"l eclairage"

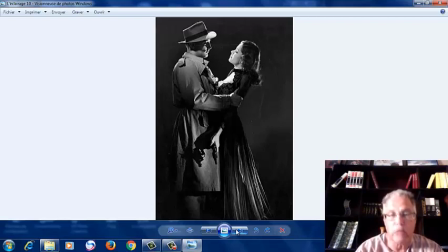Là, on voit l'homme, c'est Robert Mitchum, un acteur américain, et en présence d'une femme fatale portant un pistolet. Et l'éclairage, bien sûr, doit éclairer aussi bien le visage du bonhomme, le visage de la femme, que la main qui tient le pistolet.
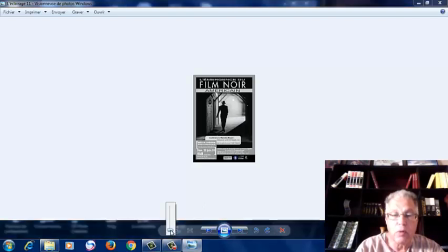Bien sûr, durant cette époque, on a connu beaucoup de films,
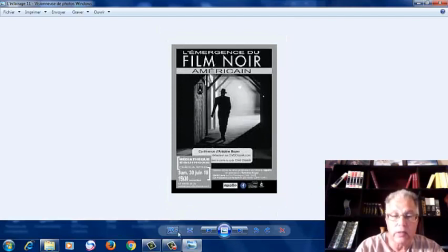surtout dans les années 40, où l'utilisation
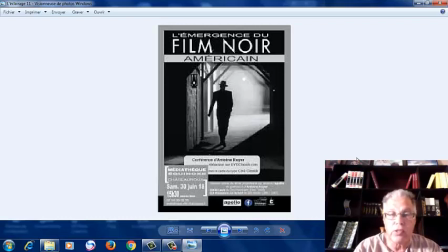dans le cinéma américain, où l'utilisation de l'éclairage a été prépondérante selon l'école expressionniste allemande. Et là, on voit tout de suite que,
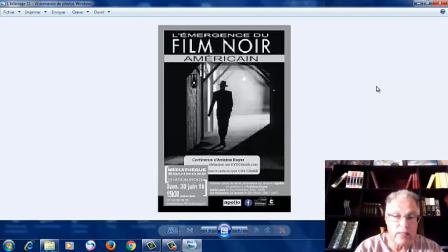selon cette image-là, que l'éclairage est utilisé d'une manière assez particulière, et l'homme est saisi, que vous voyez là, l'homme est saisi en contre-jour, sachant que même le contre-jour va être étudié par la suite au niveau de l'éclairage.
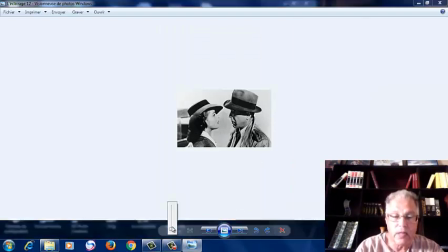Voilà un film célèbre, c'est Casablanca, 1942 de Michael Curtis,
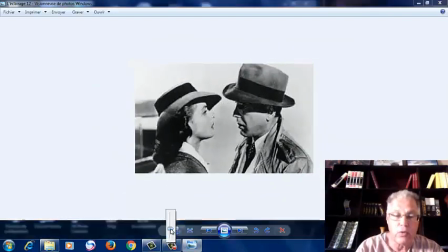un film qui évoque bien sûr la ville de Casablanca, il évoque le Maroc.
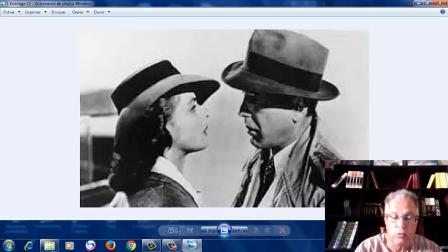Et on voit tout de suite que l'éclairage a été bien soigné durant tout le film, réalisé par Michael Curtis en 1940.
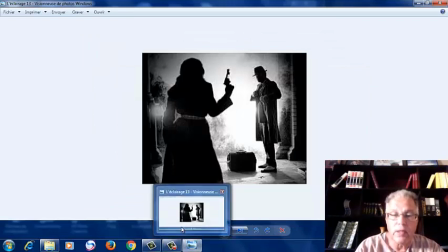Et voilà un autre film de la même époque, film américain, où on voit les deux personnages, féminin et masculin, saisis en contre-jour.
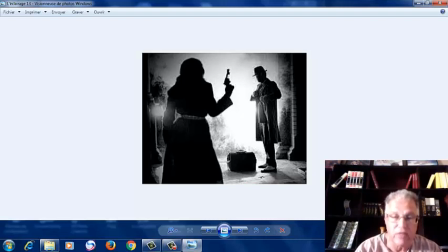On saisit les gens en contre-jour quand le spectateur est déjà familiarisé à ces personnages, c'est-à-dire qu'il peut les identifier facilement. Mais en tous les cas, il y a
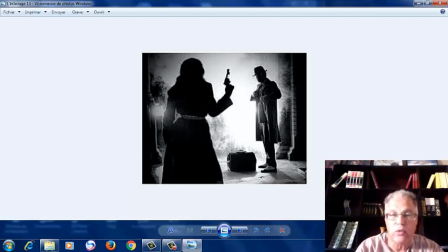une utilisation assez adroite de l'éclairage en vue d'accentuer le drame dans les films.
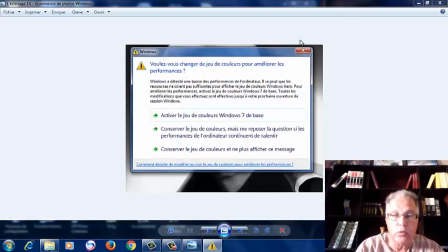L'éclairage aussi a joué important pour mettre en valeur les stars américaines.
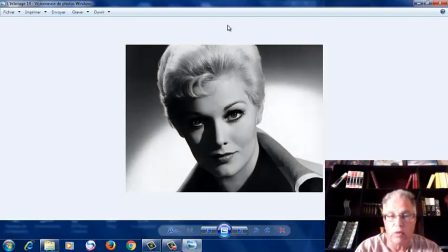Là, on voit l'actrice Kim Novak et on voit tout de suite que, en vue de donner un certain aspect de cette actrice célèbre, l'éclairage doit être orienté d'une certaine manière.
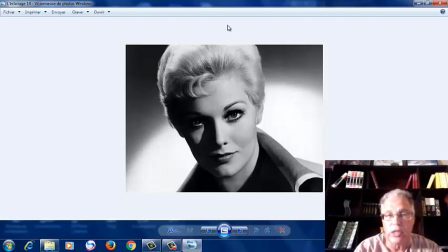Et d'ailleurs, l'éclairage va être beaucoup plus utile quand il s'agit de mettre en valeur les stars américaines, féminines et masculines, et surtout au niveau des revues qui mettent en valeur ces stars.
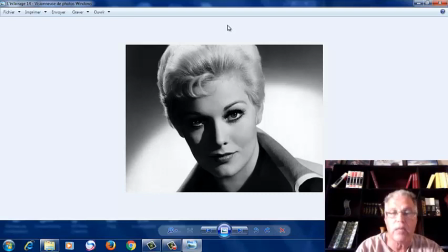Là, il s'agit de visage photogénique et bien sûr, grâce à l'éclairage, l'actrice Kim Novak va devenir beaucoup plus photogénique dans un esprit de la valoriser.
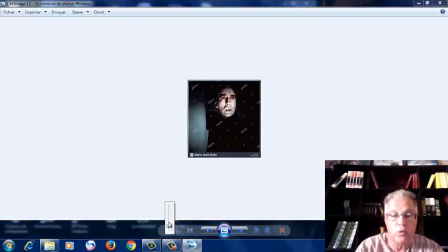L'éclairage a été aussi important dans les films d'horreur, comme je l'ai évoqué tout à l'heure.
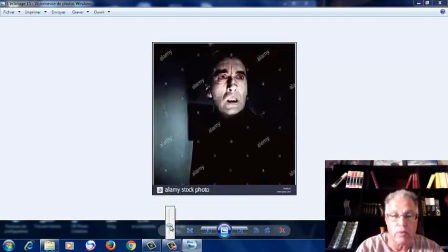Là, nous sommes en présence d'une image du film Dracula, Les fiancés de Dracula, avec l'acteur britannique Christopher Lee. Et on voit tout de suite que l'acteur est éclairé par le bas.
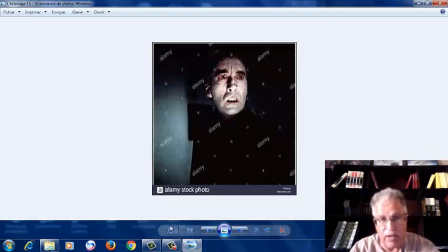D'ailleurs, c'est grâce à l'école expressionniste les gens vont s'habituer à éclairer par le bas. Généralement, bien avant cette époque-là, l'éclairage était surtout de face. Mais personne n'avait pensé qu'on peut éclairer
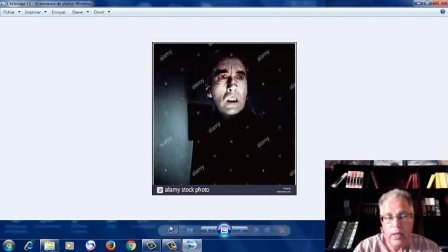les personnages de dessous ou de dessus en vue d'accentuer un petit peu le côté dramatique.
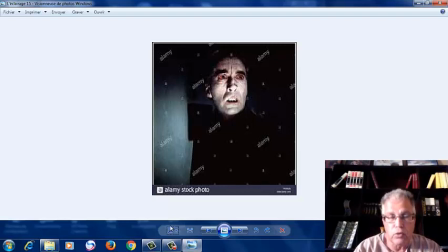On voit tout de suite que Dracula, personnifié par Christopher Lee, qui a joué ce personnage à plusieurs reprises, et avec ses yeux rouges, d'ailleurs le maquillage il va jouer un rôle important, mais le maquillage aussi est lié
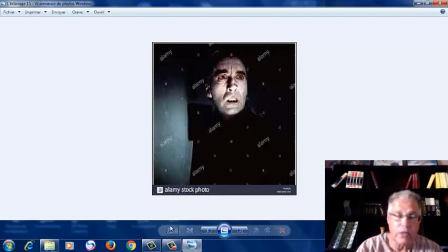à la manière d'éclairer. À partir de ce moment-là, c'est-à-dire à partir des années 30, selon l'école expressionniste, on va apprendre à éclairer les personnages maléfiques par le bas.
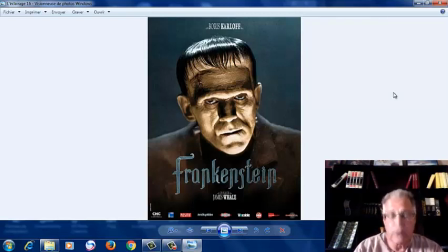Voilà, un autre acteur qui avait précédé, bien sûr, Christopher Lee, c'est Boris Karloff. Boris Karloff jouait un petit peu le Frankenstein du cinéma américain à plusieurs reprises.
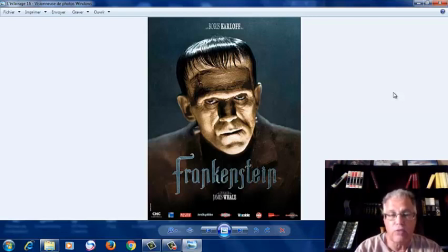Et vous voyez tout de suite que Boris Karloff et Frankenstein est éclairé par le bas. C'est une manière de l'éclairer dans le but d'accentuer un petit peu le côté maléfique du personnage.
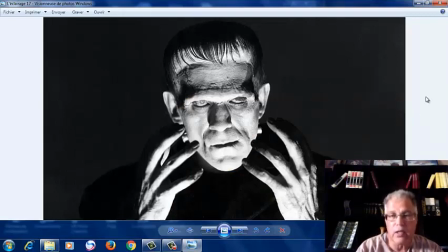Voilà encore une image assez réelle, celle-ci. Donc, tout à l'heure, il s'agit d'une sorte d'affiche. Là, c'est l'acteur Boris Karloff avec son maquillage particulier. C'est un monstre fabriqué dans un laboratoire.
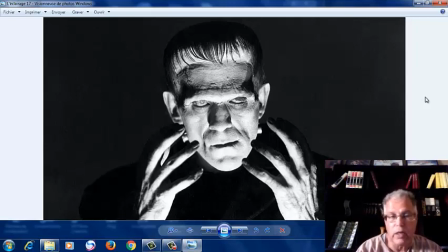Et ce monstre-là, créé dans ce laboratoire, il fallait, pour accentuer un petit peu le côté maléfique de ce personnage, l'éclairer par le bas. Donc, c'est une manière que les Américains vont apprendre des Allemands.
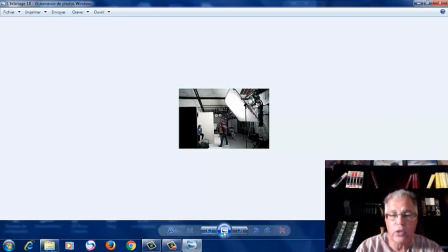Voilà, donc, l'éclairage, c'est aussi question de matériel. Plus on dispose du matériel, plus on peut jongler avec.
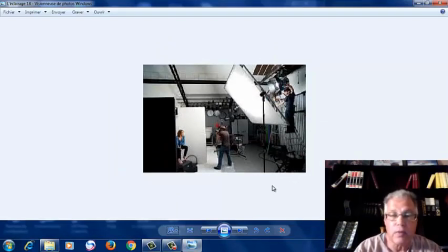L'éclairage utilise parfois des réflecteurs. Les réflecteurs, c'est quoi? C'est des accessoires liés à l'éclairage, au mieux d'exploiter et d'orienter la lumière.
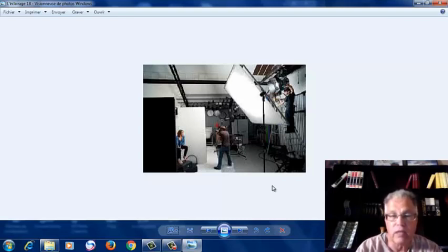Là, nous sommes dans un studio et on voit tout de suite l'importance d'un réflecteur dans l'éclairage de l'animatrice.
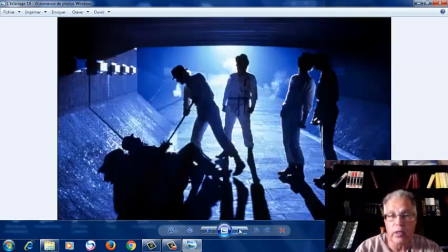L'éclairage aussi peut être utilisé en contre-jour. On le fait quand les personnages sont reconnus et identifiés. Donc, pas la peine de les éclairer tout le temps de face. Parfois, on les éclaire en contre-jour. On voit un petit peu leur physionomie. Et c'est suffisant pour pouvoir les identifier.
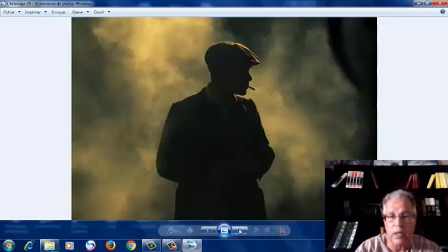comme dans ce film-là, avec son képi, avec sa cigarette, avec sa tenue, le personnage est horrifié, et on peut, sans problème, sans gêne, l'éclairer en compte jour. D'ailleurs, on ne voit pas très bien ses visages, mais plutôt tout est sombre parce qu'il est saisi en compte jour.
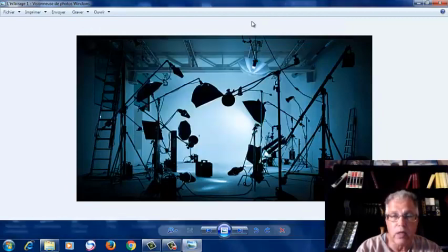Voilà, on revient un petit peu à la première scène, pour insister davantage sur l'éclairage. C'est des cours techniques, purement techniques, mais la technique doit être au service du langage comme nous venons de le voir. À une prochaine leçon et à très bientôt. Merci pour votre attention.